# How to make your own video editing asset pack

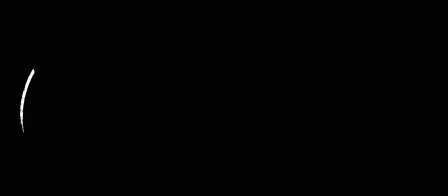[4:21]
You can do this with any shape you created multiple versions of. To make the circles feel like they've been hand drawn, add a crop effect to the layer.
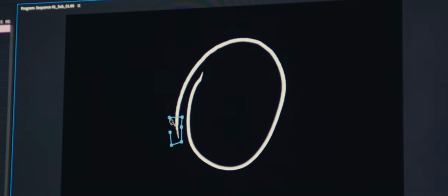[4:28]
Use the pen tool to draw around the area you want to start. Click the stopwatch and slide one of the cropping parameters all the way to 100.
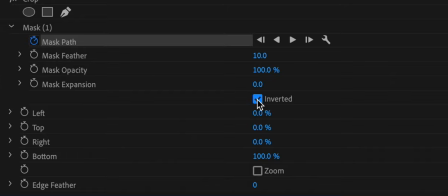[4:36]
Then frame by frame reveal a little more of the circle until you've reached the end.
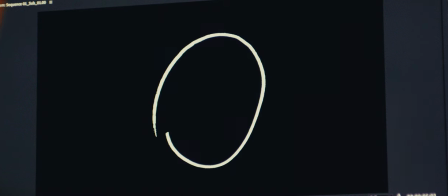[4:42]
You can play around with the timing by moving the keyframes further apart or closer together.
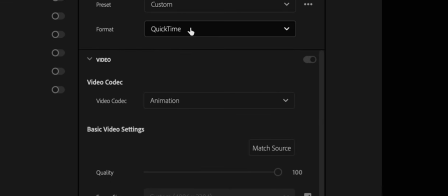[4:46]
To export these so they have a transparent background you need to go to export and then as a quick time animation and then with the depth select
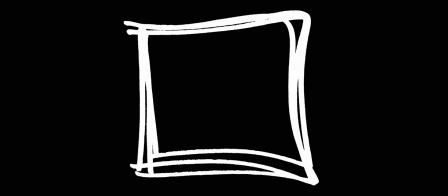[4:53]
8 bpc plus alpha now you have a bank of animations that you can drag and drop onto your timeline if you want to change the color
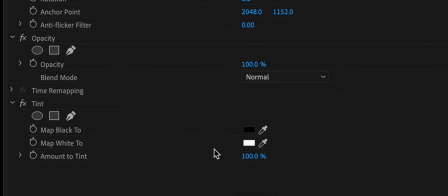[5:01]
of any of these animations or the pngs then you can use the tint effect in premiere to change to your desired color the fun with all of these is
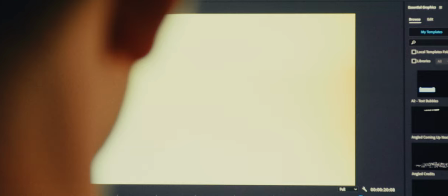[5:08]
experimenting and playing around with the layers and blending options to create a unique effect film burns are one of my favorite transitions to use
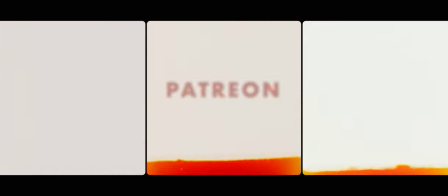[5:16]
when editing.
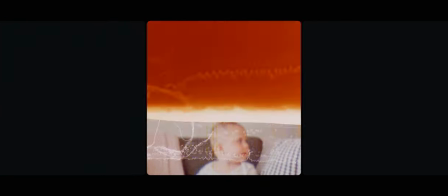[5:17]
I like to use my own from my archive of super 8mm footage but if you don't have any footage of your own then I found a digital way to create an effect similar that has its own look and feel.
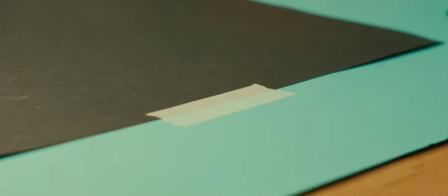[5:26]
Get some black card to create a mini backdrop with a wall and a tabletop. Bring your camera to the level of the table and remove the lens.
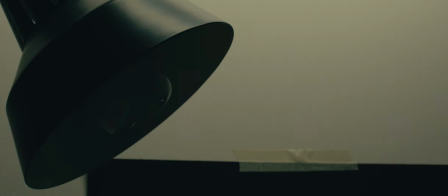[5:33]
Find a glass with some texture and shine a light into it close to your camera.
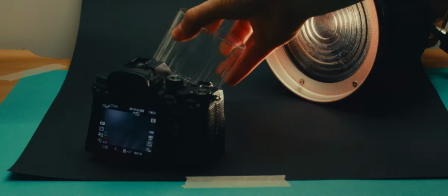[5:37]
The prism effect from the glass shining into your sensor can create some unique patterns and you can play around with the intensity of the light and the distance of the glass to change the effect.
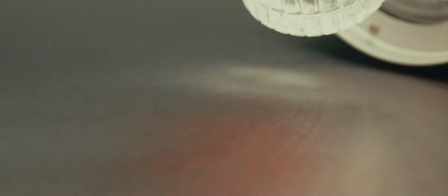[5:45]
To introduce some colour I use these small colour gel cut-offs placed inside the glass for some more variation
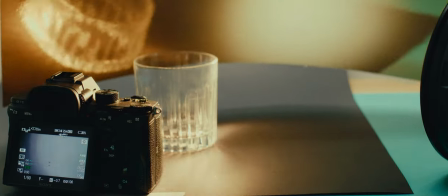[5:51]
and I also tried to use this shiny gold card to bounce light off which added a warmer tone similar to the film burn look.
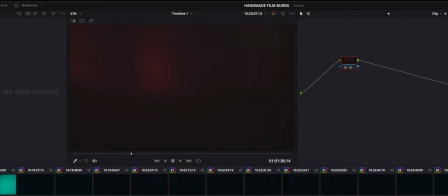[5:57]
The key to making this work is in editing by saturating the right colours adding contrast and
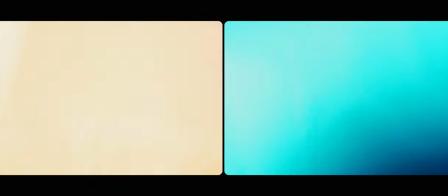[6:02]
overlaying some grain you can make something that feels film burn adjacent but completely unique.
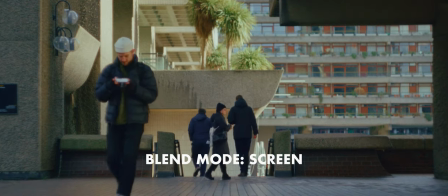[6:07]
Then play around with the blending options in editing. I find the screen blending mode to work best, but play around and try different looks.
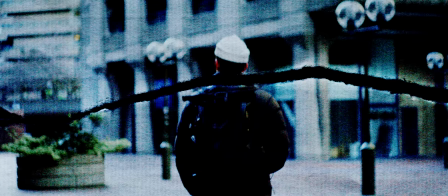[6:14]
So that's how you make your own assets.
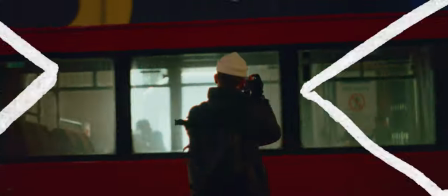[6:17]
My analogue overlay and texture pack is now available on the Photocinematica website and features all of what I've just showed you and a lot more.
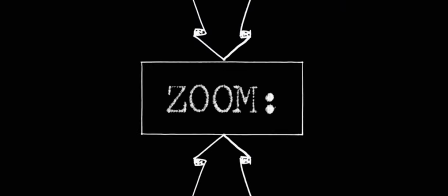[6:24]
It includes over 100 pngs with film borders,
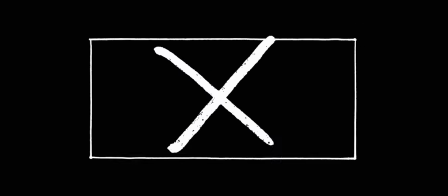[6:28]
hand drawn elements, stickers and typewriter text, animations, super 8 film burns and over 30 digital burns.
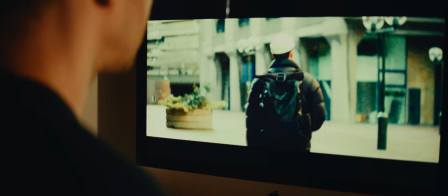[6:34]
So if you're looking to try something new in your video edits or your design work or you're looking to add another string to your editing bow, then this could be for you.
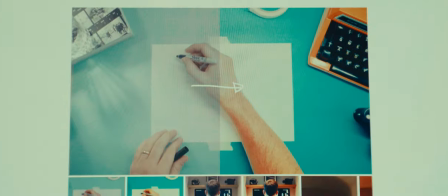[6:41]
I've also just launched a Patreon, and if you want to help support this channel and receive some behind the scenes exclusive content,
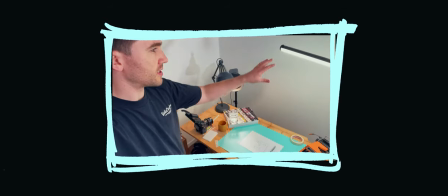[6:48]
discounts in the shop, and a deeper look into the photo cinematical world, then there's a link below to sign up.
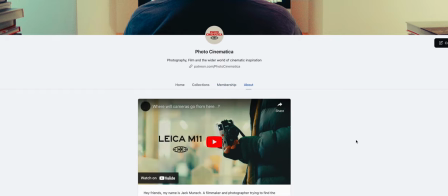[6:54]
I'd love to be able to dedicate more time to this channel, and with your help, we can make that happen.
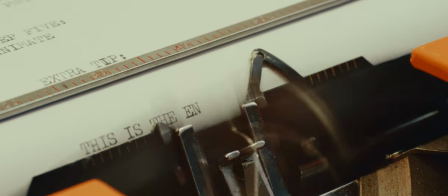[6:59]
Thank you for watching, this is the end of the video.